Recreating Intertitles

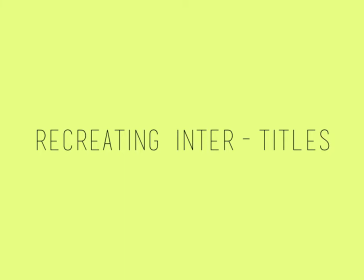0:00 Hello readers, so today I'm going to show you in this, recording slash slideshow how Shannon and I recreated our intertitles within Adobe Premiere.
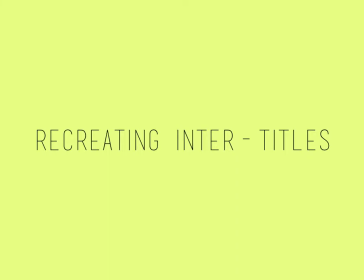0:15 I previously explained on my blog the problems that we experienced with the intertitles. So Shannon had already created our intertitles within LiveType, and then we found out that Adobe Premiere and LiveType wouldn't be compatible programs.
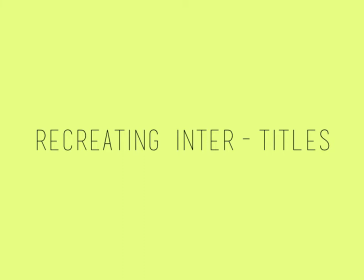0:30 So we've had to remake them in Adobe Premiere Pro, but overall this was quite a quick and easy experience. So it wasn't too bad, and we just had to deal with the situation at hand.
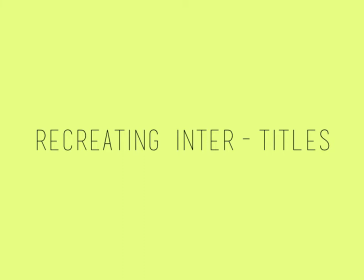0:46 So I'm just going to show you the process of recreating the intertitles basically.
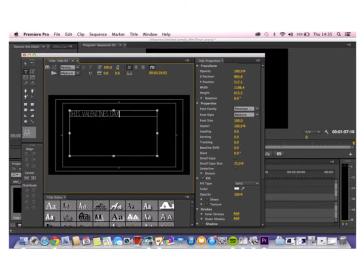0:54 So in this slide, we've gone from title, and then we've opened up a window in order to create our first intertitle, which is the release date. We chose to release our film on Valentine's Day as it represents the subgenre of romance,
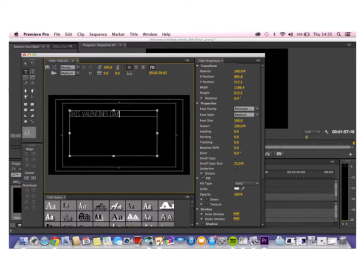1:12 and it's just a poignant day, so like a memorable day that will entice viewers to go see,
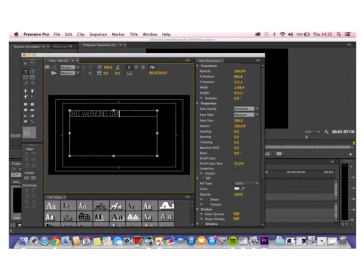1:26 because normally couples are together on this day and they can watch the film together and just enjoy it together. So this is why we chose this particular date, and that's just us first creating it. We chose the font Penelope Ann again, which
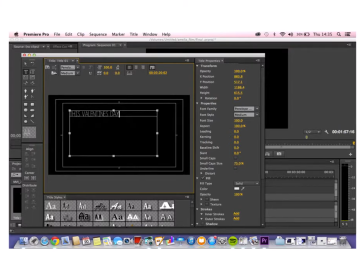1:43 we originally looked at to use as our title, but now we've used it for the intertitles, as we feel it reflects the coming of age genre, as it sort of looks a bit like handwriting, which is reminiscent of school and so on. But anyway, enough of the waffling on. This is the first stage of recreating the intertitles.
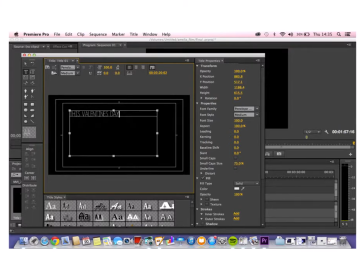2:03 We also modelled these around the original intertitles, so yeah, basically.
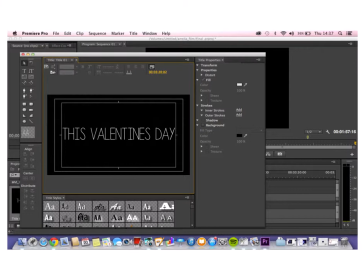2:11 And in this slide you can see that we have enlarged the font, so we just increase the font size so it fills the whole screen, which is conventional of intertitles, so it grabs the
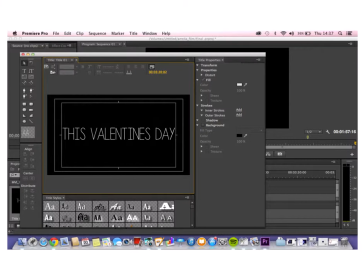2:26 viewers' attention. So yeah, it's just larger.
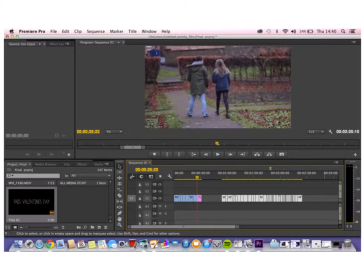2:32 And then this slide shows us placing the intertitle into the sequence, and we've chosen to place it after the scene in which Marnie and Rowan first meet, so it kind of hints at where their relationship is going to go, so basically in a romantic direction,
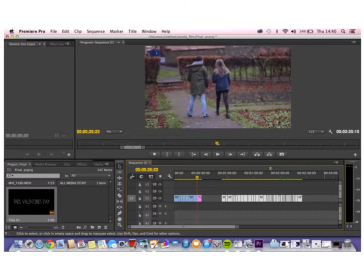2:52 and it just represents the subgenre of romance and the film narrative by placing it here, basically.
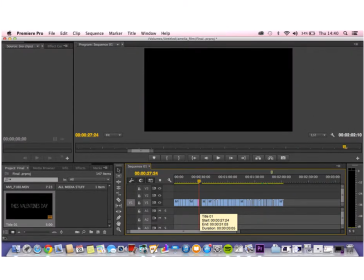3:00 The next slide just shows us having cut down the actual clip so it doesn't last too long, and just sits nicely in between the clips. This slide shows us applying a video transition.
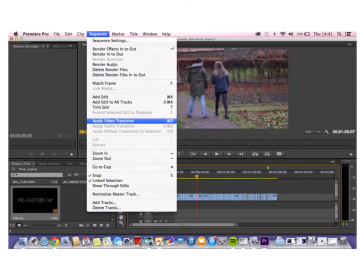3:16 We felt that the transition from the footage to the intertitles was a little harsh, so we wanted a fade in from the footage to the intertitle, so this is what we're applying here.
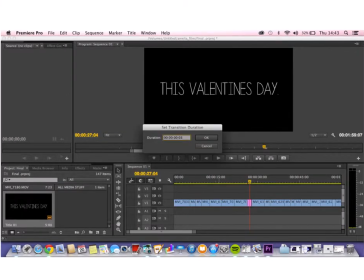3:29 And then in this slide we're just setting the transition duration, so as you can see it's 3 seconds, so it's not too long and it's just a nice fade in from the footage to the intertitles.
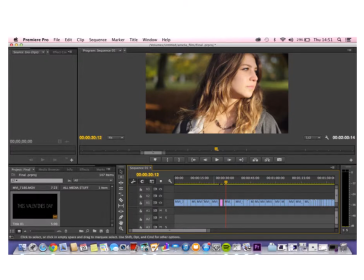3:43 And then here we're just creating 2 gaps between the clips, so it's just a bit of black between the intertitle appears, so it's not too of a sudden transition from the footage, and it just again sits nicely in between the clips.
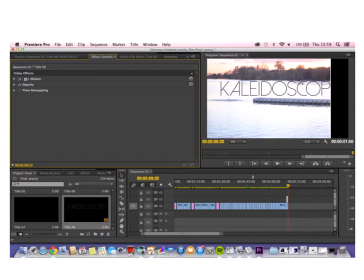4:03 This slide shows us placing the title into our footage.
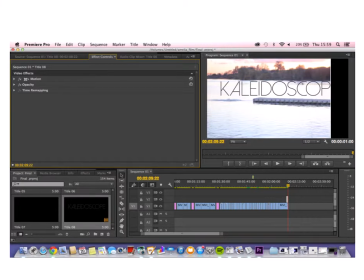4:09 We firstly wanted this to be over the actual footage, so it appears after Marnie's jumped into the water. However, we then decided to place this onto just a black background like the other intertitles, as we felt it didn't work too well against the footage. It kind of looked a bit
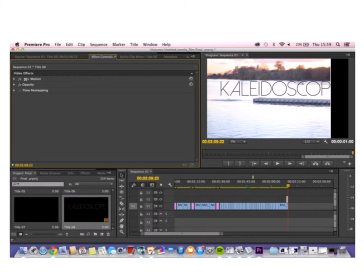4:30 amateur, so we've put it on a black background so it's also more prominent and stands out to the viewer more. So that was our first decision, but then we changed, and you can see we've also added some more intertitles
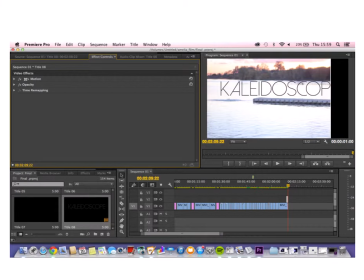4:45 into the sequence, and again placing the little gaps around them so the transition from footage to intertitle isn't so sudden and harsh.
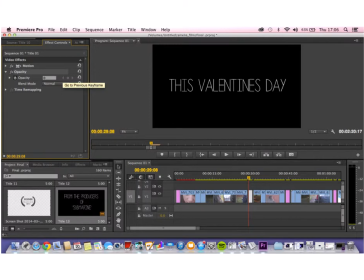4:55 And in this clip, we're changing the opacity. This can be seen at the top right of the program. We're changing the opacity so it goes from 0 opacity and then increases to 100 opacity and then back down to 0 opacity, if that makes sense.
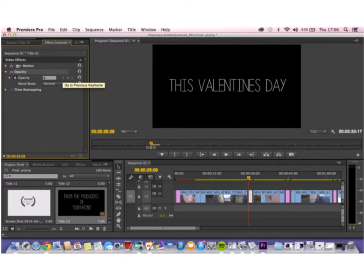5:12 So it's like a gradual fade in of the text and fade out as it increases and decreases in opacity, because we felt the fade transitions weren't that helpful, like it suddenly did just appear,
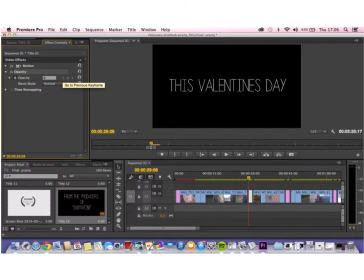5:25 and we wanted it to be more gradual, to add a soft visual reflective of the romantic genre again.
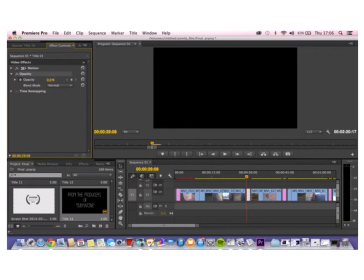5:33 And the next slide then just shows the opacity at 0, so and then obviously we increase it, and that's basically how we recreated our intertitles. Obviously we didn't screen grab everything, but that's the general gist of the process, and I hope that helped inform you more.
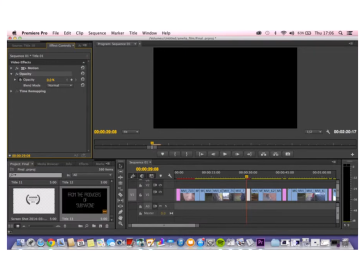5:53 And I feel that the whole process was successful. It took us about 2 hours, 3 hours, and it would have taken us time anyway to place in the original intertitles into our sequence, so it wasn't too much of a hardship recreating the intertitles.
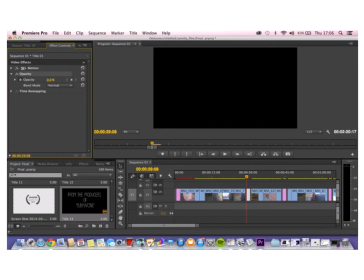6:09 But obviously we would have, if we could have like redone our whole process of creating the intertitles, we would have originally done it in Adobe Premiere Pro, because it is a lot easier than LiveType. But yeah, so we're really happy with the finished result. Thanks for watching.